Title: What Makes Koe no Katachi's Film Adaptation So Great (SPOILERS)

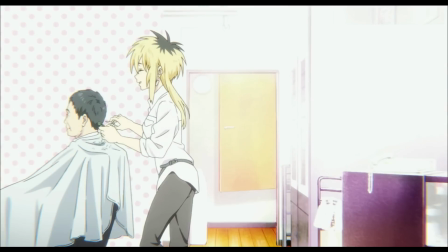0:00 I think all of us can probably relate to doing something dumb or even cruel to somebody else and having that kind of haunt us.
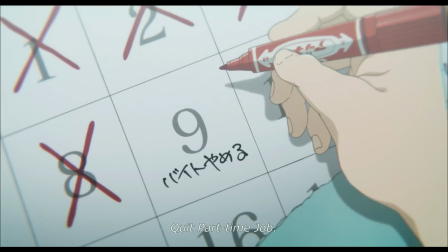0:08 The feeling that that sort of guilt would bring on I imagine would be a
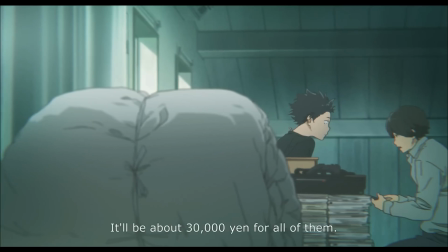0:13 kind of numb distant haunting feeling which is exactly how the music sounds for this whole film.
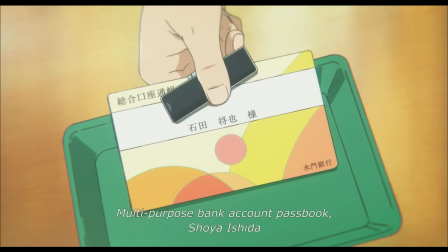0:19 The music captures it perfectly and it sets up this ambient and and
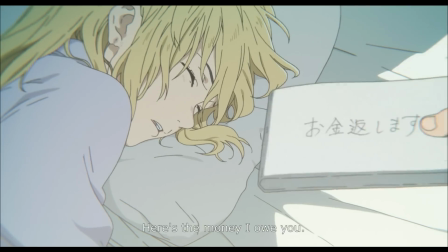0:24 terrifyingly claustrophobic atmosphere the atmosphere of this movie is just
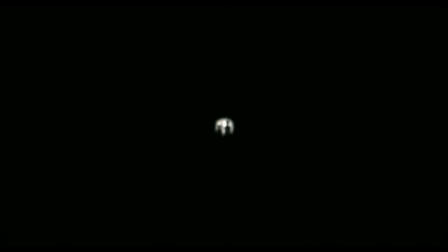0:29 spectacularly done it's consistent throughout it locks you in it grabs you from the opening scene where we have these surges of feedback and this this piano going almost all of the
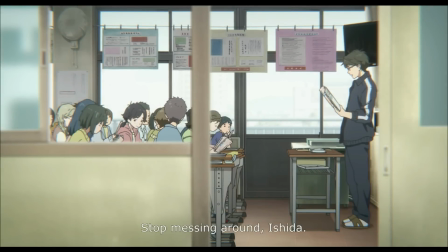0:40 music in this movie is piano and the occasional kind of music box type noise over top and maybe the very
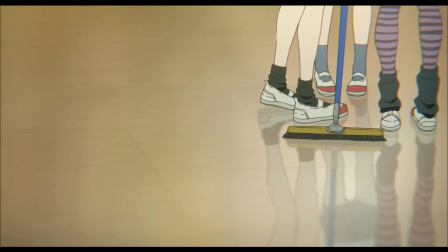0:48 rare other things there's only one song in this whole soundtrack that stands out to me as being more upbeat and even that song is still piano.
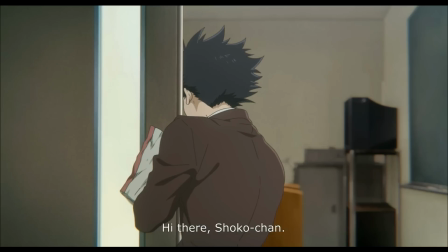0:56 So it shows a ton of restraint on part of the composer and on part of the creators that they managed
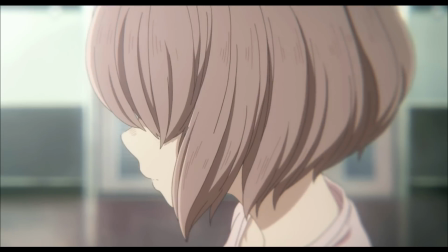1:02 to lock themselves into this mentality throughout the whole film of we're going to create something that feels claustrophobic and numb.
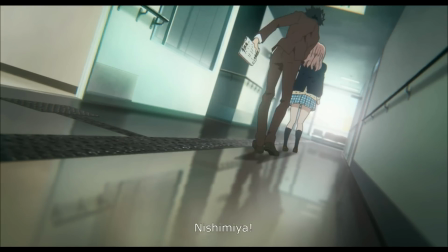1:08 And they do that through all these things. They do that through the subtlety. The soundtrack sets up the subtle tone.
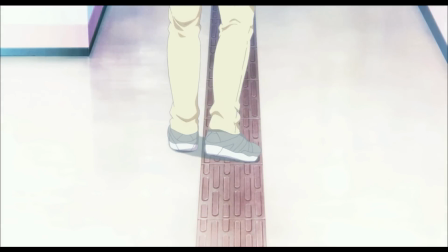1:16 Everything in the movie is built for subtlety. The voice acting, the character's expressions, the direction.
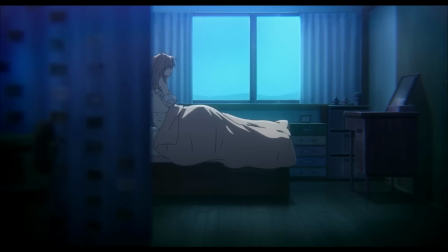1:21 I mean, the direction can be quite in your face with how stylistic it is, but that style it embodies is very subtle.
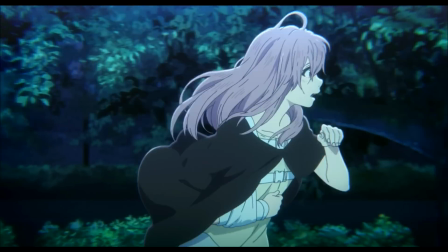1:27 It's meant to feel a little bit off, a little bit strange.
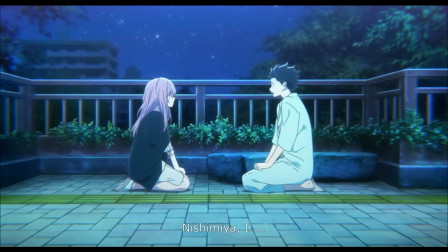1:32 Some of the shots are framed in a different way where you have the character facing in a direction where normally it would show empty space in the direction they're facing,
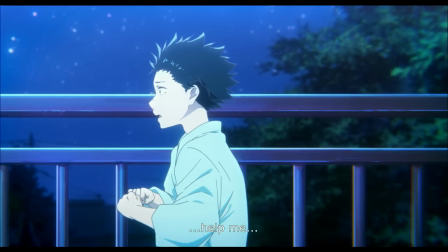1:40 but instead they place them on maybe the left side of the screen when they're looking in that direction.
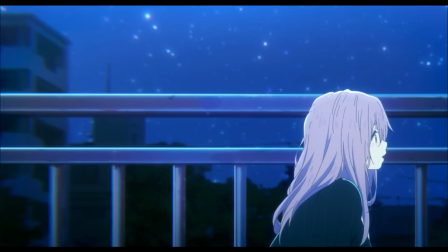1:45 And now it has more of a tight feeling.
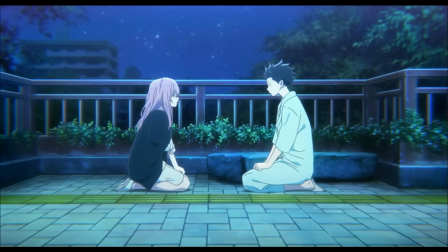1:48 It feels more, you can't see as much. it feels more claustrophobic all in all the movie feels more grounded because of the switch for many makes it better than the manga
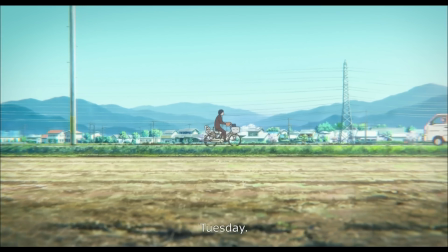1:55 in and of itself the whole movie from just the subtle camera angles to the shot composition is made to make you feel
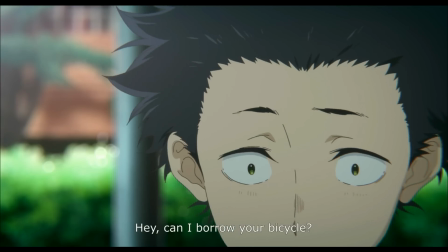2:02 a little bit anxious well the manga is built to be kind of a an in-your-face emotional explosion and both of those
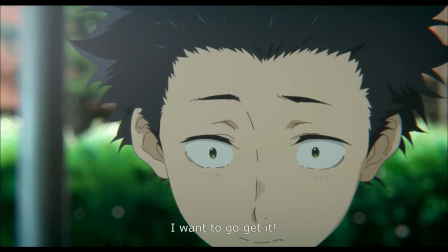2:10 things are interesting in many ways i preferred the emotional explosion but at the same time when i was watching this movie through the first time the thing that really stuck
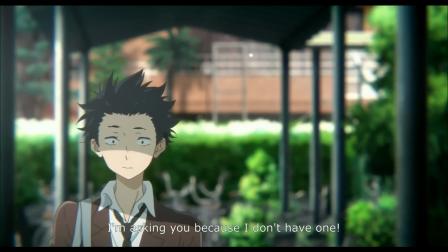2:18 out to me is wow they went for a different tone here and they really stuck with that tone and that's fantastic
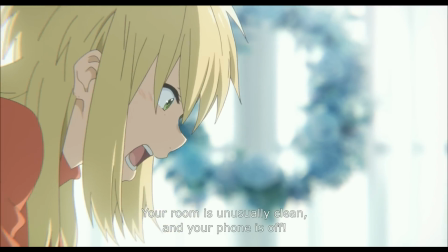2:22 one of the best examples of this subtlety and of the direction
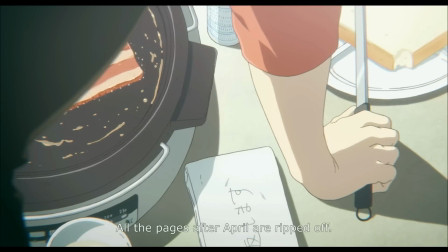2:28 is in the scene where shoya's mom is
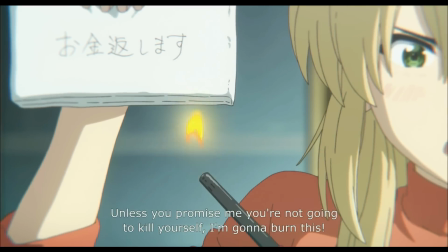2:33 confronting him about his attempted suicide or his thoughts of suicide and the
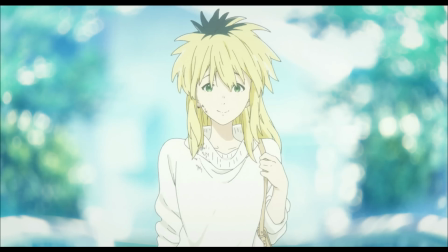2:37 imagery that we see here is just fantastic and the way that it shows her bleeding ear while she says are you even listening to me
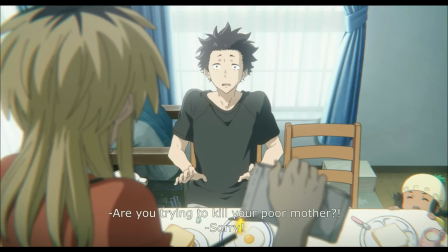2:46 it's just very powerful it doesn't necessarily have a deeper meaning than that but there's a punch to it there's an impact because he hasn't been listening he hasn't
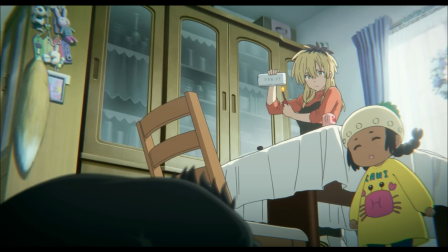2:54 ever been listening to anybody he hasn't been following anything and this is the point when he's really going to start trying to change i mean he's
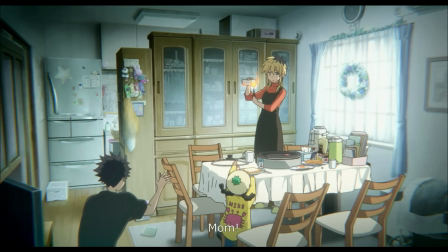3:01 been trying to change of course earlier but this is really the turning point in the uh you know kind of bridging the first and second acts of
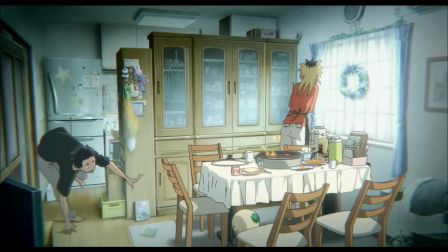3:09 the film and that's so important and they just did a great job of giving it that weight and that impact but one
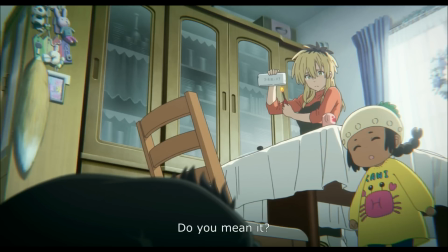3:15 thing with this scene is poor maria must be wondering what the hell is going on here i mean there's people yelling about suicide in front of her and she's just this
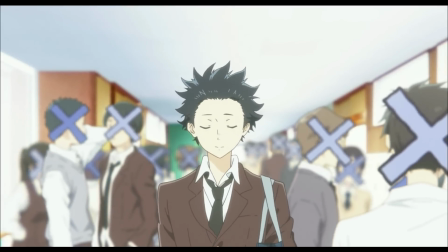3:23 little adorable blob as usual with kyo any there are many moments like this where all the pieces of the movie come together in just the right way like
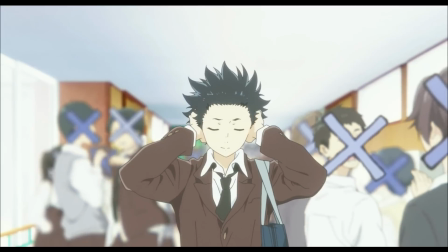3:31 when shoya covers his ears and the music has a metallic swell then becomes more distant which is one of the most important visual motifs of
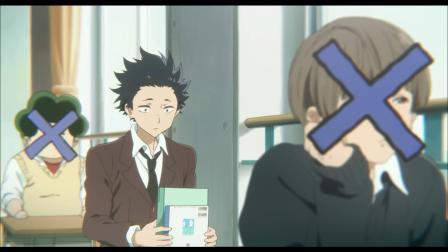3:39 the whole film. I mean, I don't know if you can call it a motif if it only really occurs twice, but I'm going to call it that. So it is.
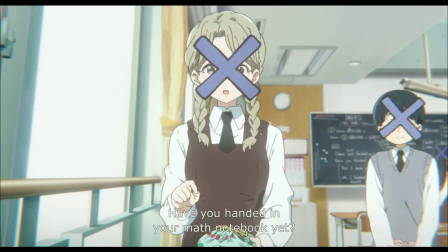3:45 It's very important. And they gave it just the right amount of weight. There's also these shots, again, that are a bit different.
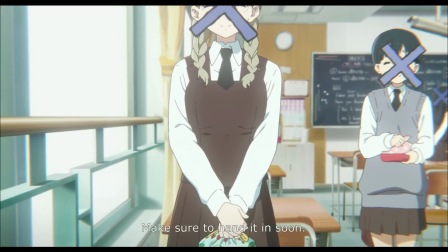3:53 They're perspective shots, but they're arranged in such a way that you get a sense of the character's head you're inside. It's not just so that you can see what they're seeing.
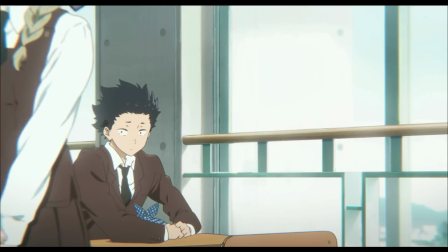4:00 It's that you see it how they're seeing it.